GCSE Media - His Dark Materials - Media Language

Hello and welcome to my easy to understand guide to his dark materials and media language. This video is going to be particularly relevant for you for those of you studying AQA GCSE media studies, as it's currently a set text on that spec. The genre of this series falls clearly into the fantasy category. And you can see this evident throughout the set episode, which is series 2, episode 1.
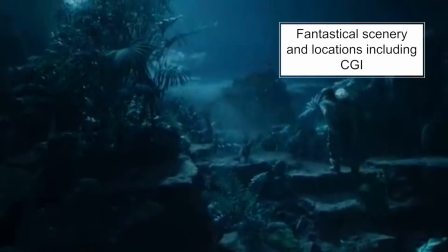0:23 There's lots of fantasy-based settings and scenery, caves, forests, lots of CGI.
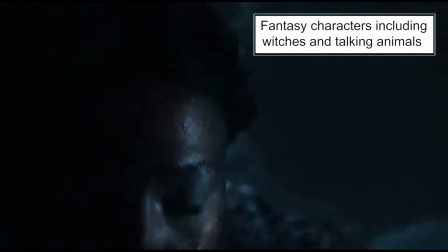0:31 There's epic landscapes and magical creatures that talk. There's witches. And the soundtrack as well helps to add this element of magical mystery to that fantasy genre.
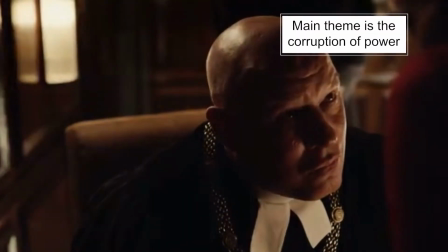0:43 One of the main themes within the set episode is political corruption.
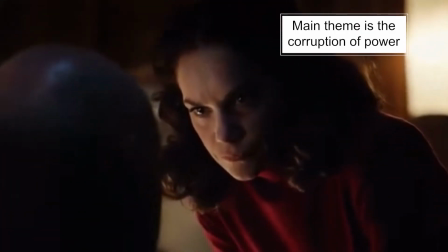0:47 This idea that some people have power and some people don't, and the people who have power often use it for bad things. So you can see the cardinals and the amount of power they have within their religion, the use of torture to control and manipulate people. The lighting in the episode is used to connote meaning and create atmosphere.
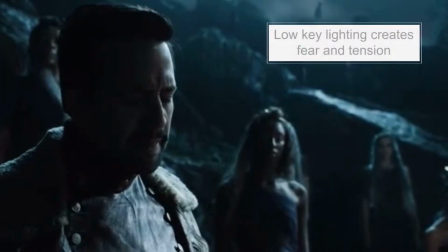1:10 So we often see very dark,
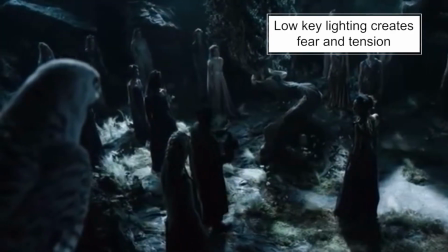1:12 moody lighting to try and create this idea of tension and fear within the audience.
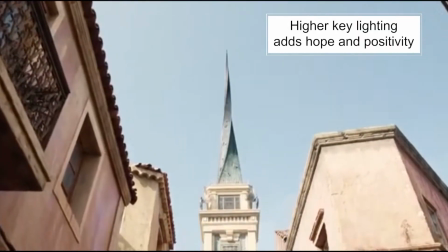1:20 And then in the more positive, upbeat scenes, we have this much higher key light to make settings feel a little bit more hopeful.
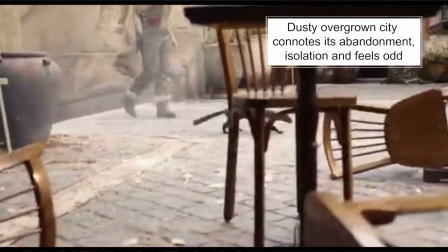1:28 When they're exploring the city, it's very overgrown, it's very dusty, it's very run down.
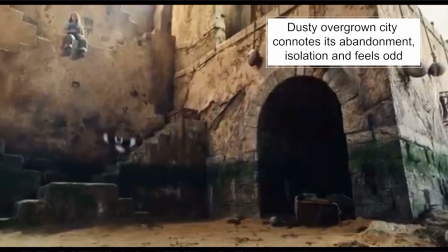1:35 It makes it feel very isolated and it makes it feel very odd.
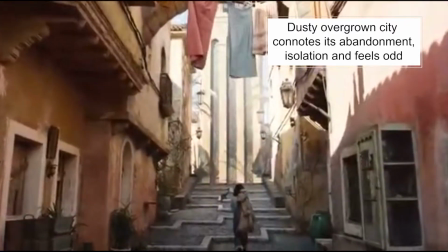1:39 We're not used to seeing somewhere so big with so many buildings be so empty.
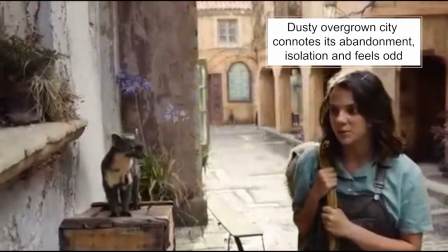1:44 So this creates mystery for the audience. There are different narrative strands within the episode, so different parts of different stories for audiences to follow.
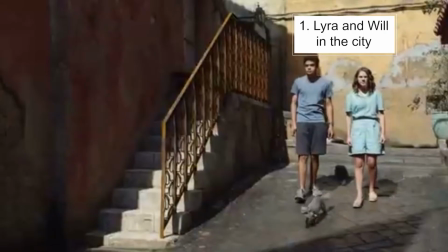1:55 One narrative strand follows Lyra and Will exploring the city.
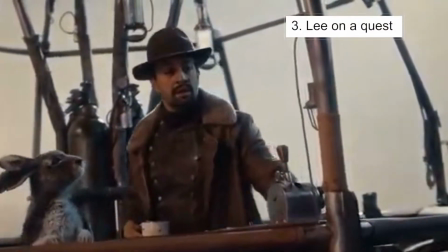1:59 There's another narrative strand that covers Mrs. Coulter. There's a narrative strand where Lee discovers the object that he hopes is going to protect Lyra.
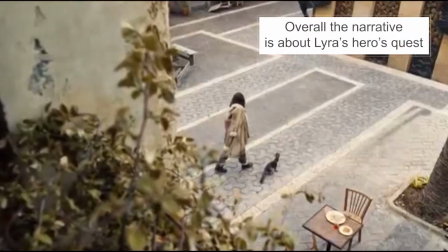2:08 There's the narrative strand with the witches. The main narrative strand is Lyra being on a kind of hero's quest. And there's lots of narrative enigma in the episode, things that aren't quite clear yet. And the audience have to watch on, hopefully till the next episode, to find out the answers.
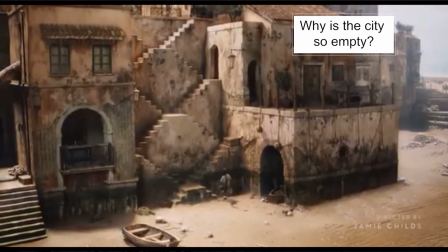2:26 So for example, why is this city abandoned? Why is it so empty? That's not really explained yet in this episode.
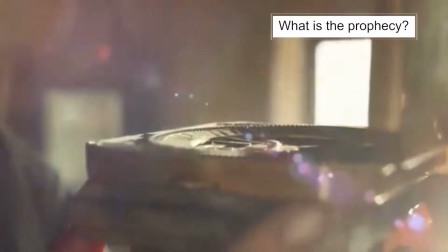2:33 What is the prophecy that people keep talking about? Why is Lyra important?
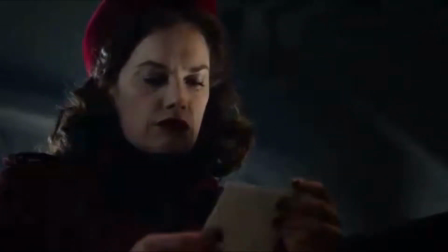2:39 Is she important? And all of these enigmas are going to keep an audience watching to find out the answers. The narrative ends with a cliffhanger, so something that is not answered, we don't know what's going to happen, and we have to watch on to the next episode.
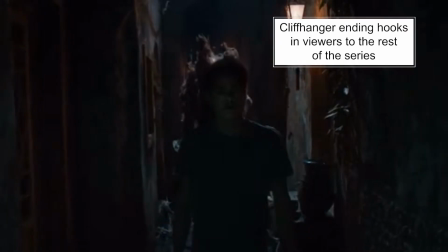2:54 So for example, we have this quite odd scene with this creature and Will. So the idea is that this kind of narrative cliffhanger will hopefully be answered at some point within the rest of the series.
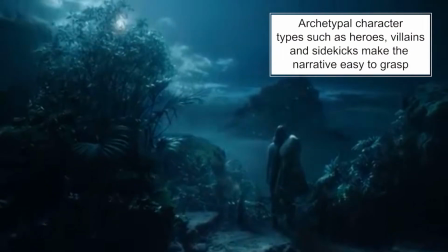3:06 We have some quite archetypal characters within the narrative as well. So Lyra kind of plays our hero character.
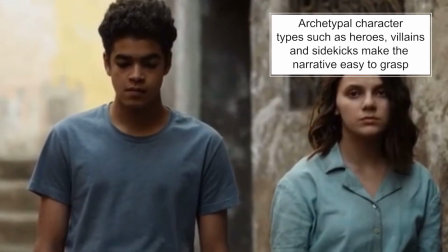3:13 And we have Will as her kind of sidekick or helper. Will could be considered a secondary hero within this narrative too.
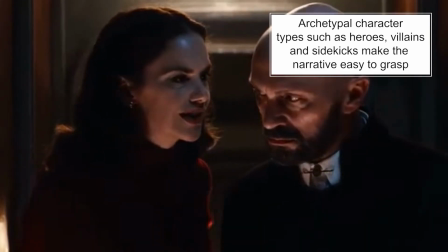3:20 And we definitely have some villains in the form of Mrs. Coulter and the Cardinals.
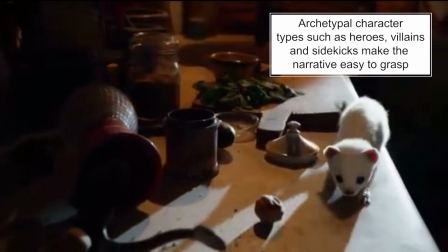3:26 The demons, the talking animals,
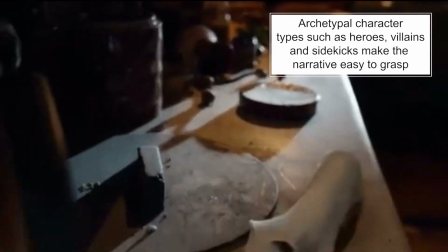3:28 they also provide these kind of sidekick type characters that are there to help the main characters on their journey. And these archetypal characters help to make the narrative easy for an audience to understand. There are some binary opposites within this episode as well.
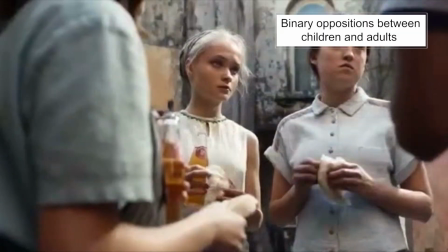3:45 So you obviously have sort of the children versus the adults, or Will and Lyra versus these kind of other villainous characters.
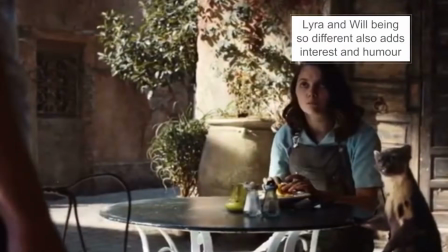3:54 But also within Will and Lyra, they're binary opposites in themselves. They don't understand each other.
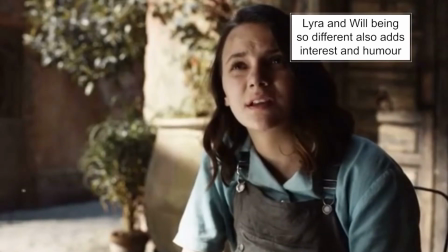3:59 They're very different.
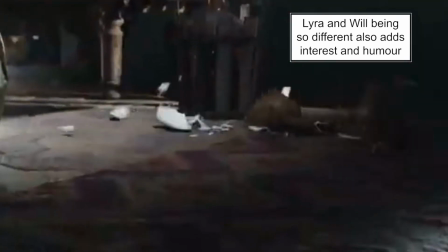4:01 She's very kind of independent, doesn't really want or need any help, whereas Will is a lot more caring and emotional and much more domestic. So quite different characters, which creates these kind of conflicts within these oppositions and makes it quite exciting and funny.
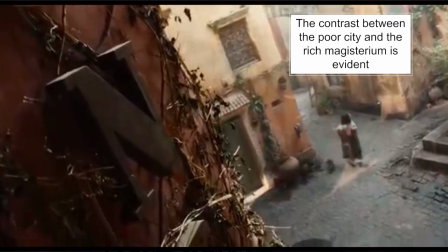4:18 We also have the city versus the magisterium, which again, very different, very oppositional.
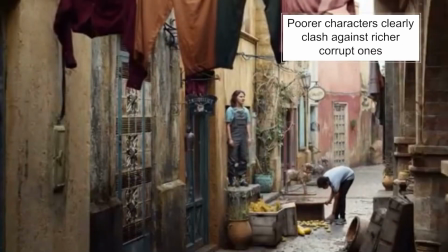4:24 The poorer working classes versus these much richer, corrupted cardinals. The editing as well, we often get cross-cutting.
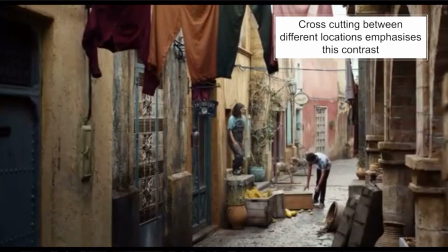4:35 We cut between the kind of more realistic world in the city and a more magical world in the magisterium or other locations.
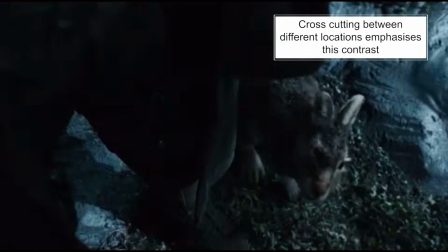4:44 And this cross-cutting backwards and forwards, it kind of helps to add to this contrast between the two places and the different characters. But it also helps to ground us in reality. And the overall opposition is good versus evil.
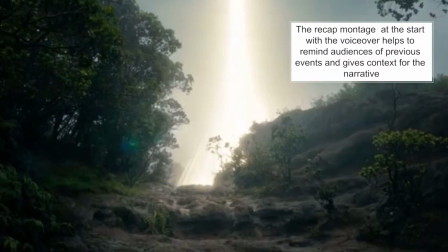4:58 There is a use of a voiceover within the set episode, and this voiceover helps to set context for an audience.
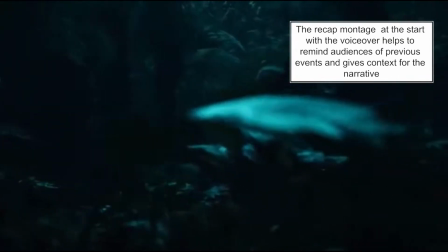5:04 It gives us a little bit of an introduction as to what's going on,
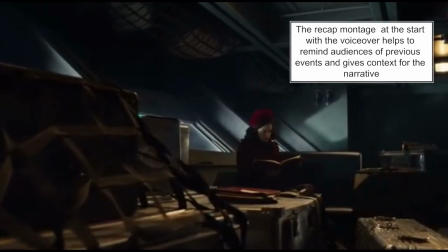5:08 and it helps to give us a little bit of information about what's happened before this. You can tell a lot about the characters from their costumes. So for example, Lyra is wearing this jumpsuit.
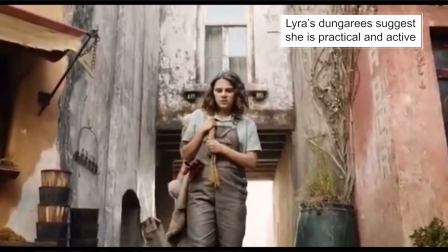5:19 It's quite utilitarian and quite practical. It's not revealing, it's not sexualized. It clearly makes her seem like somebody who's a very practical, independent person. She's ready for action. But it also makes her seem quite working class and down to earth.
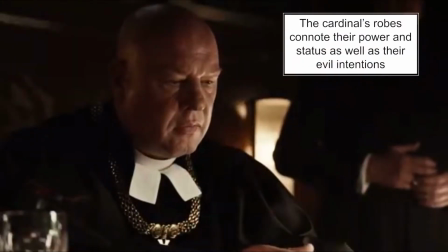5:35 The Cardinals wear these long robes and they have chains,
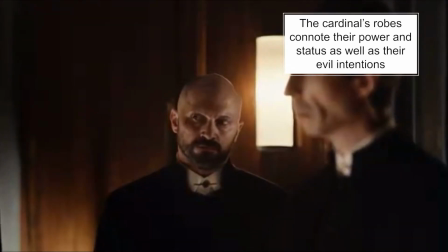5:41 and it makes them feel very powerful, very dominant, and as though, other people respect them. And the dark colours of these robes add to this feeling that they're not good people.
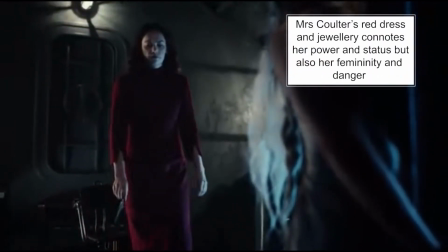5:52 Mrs. Coulter's red dress makes her seem, again, very powerful and dominant, but it's much more feminine and delicate.
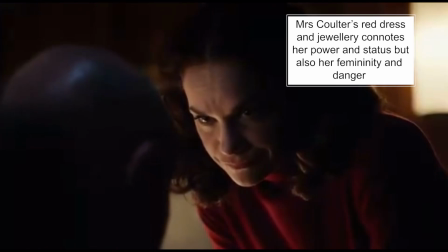6:00 So perhaps makes her seem like she's a bit more of a villain.
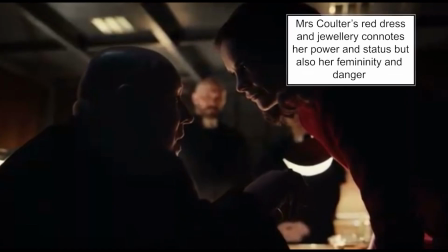6:05 And the red colour adds this sense of danger as well. And it clearly sets her apart from the Cardinals. It makes her seem different and special in some way.
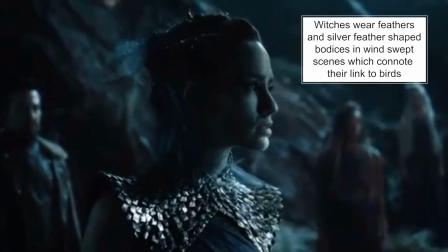6:14 The witches wear feathers in their hair, and their bodices have silver feather-shaped items on them in these windswept scenes,
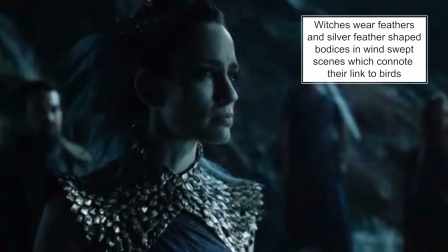6:23 and all of this connotes their link to birds. There's the use of different words, actual verbal language that the characters use that are unfamiliar to a lot of audiences.
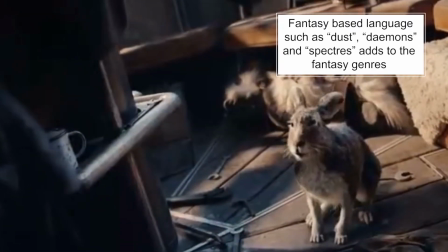6:34 So for example, they talk about things like dust, demons, sin, and spectres. And these words have to be explained at some point by different characters along the way. And that again adds to this feeling that this is set in a fantasy world different to our own. And the dialogue the characters have between each other helps to explain all of these unusual elements to an audience.
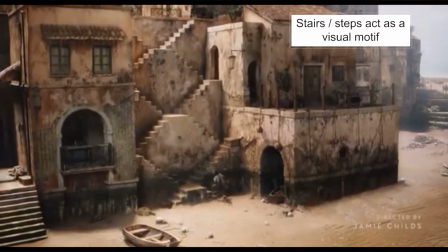6:58 I noticed when watching this that there are a huge number of scenes that show
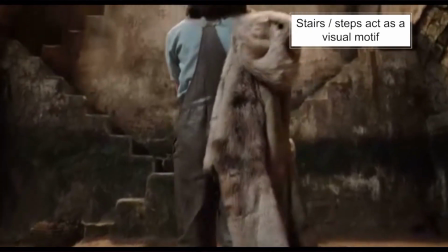7:02 images of stairs and steps going in a variety of directions.
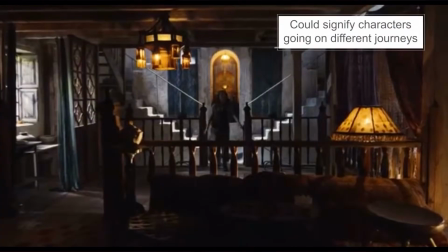7:07 This seems to be a common theme in the series. This could represent the different journeys that the characters have to go on throughout the narrative,
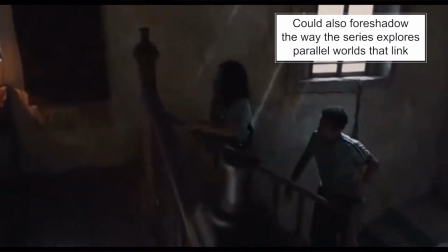7:16 but it could also represent the fact that this series is going to explore multiple parallel worlds,
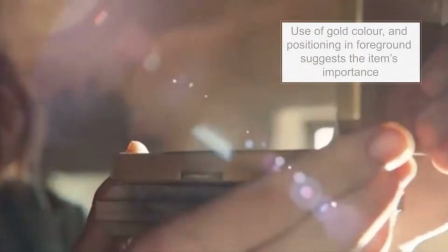7:24 all going in different directions. We see the gold object in the extreme foreground. Gold obviously makes something seem very important, very special, and being so close to the camera makes it feel very important too.
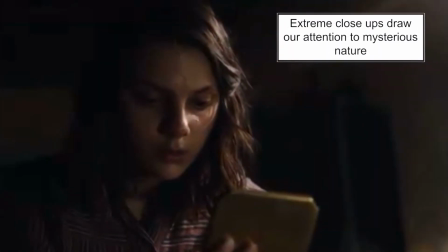7:38 And we get lots of extreme close-ups on things like cogs, runes, and symbols.
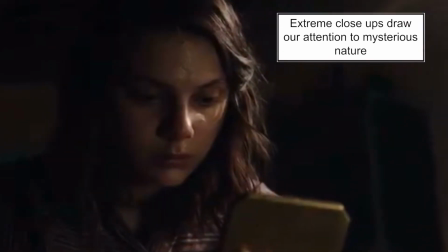7:44 And this adds to this sense of this object being quite special, quite mysterious, and quite strange. So that was my easy to understand guide to media language in His Dark Materials. Don't forget to subscribe to my channel for other videos that are going to be relevant for you. And if you would like a video that I don't already have, leave a little comment below and I'll see what I can do.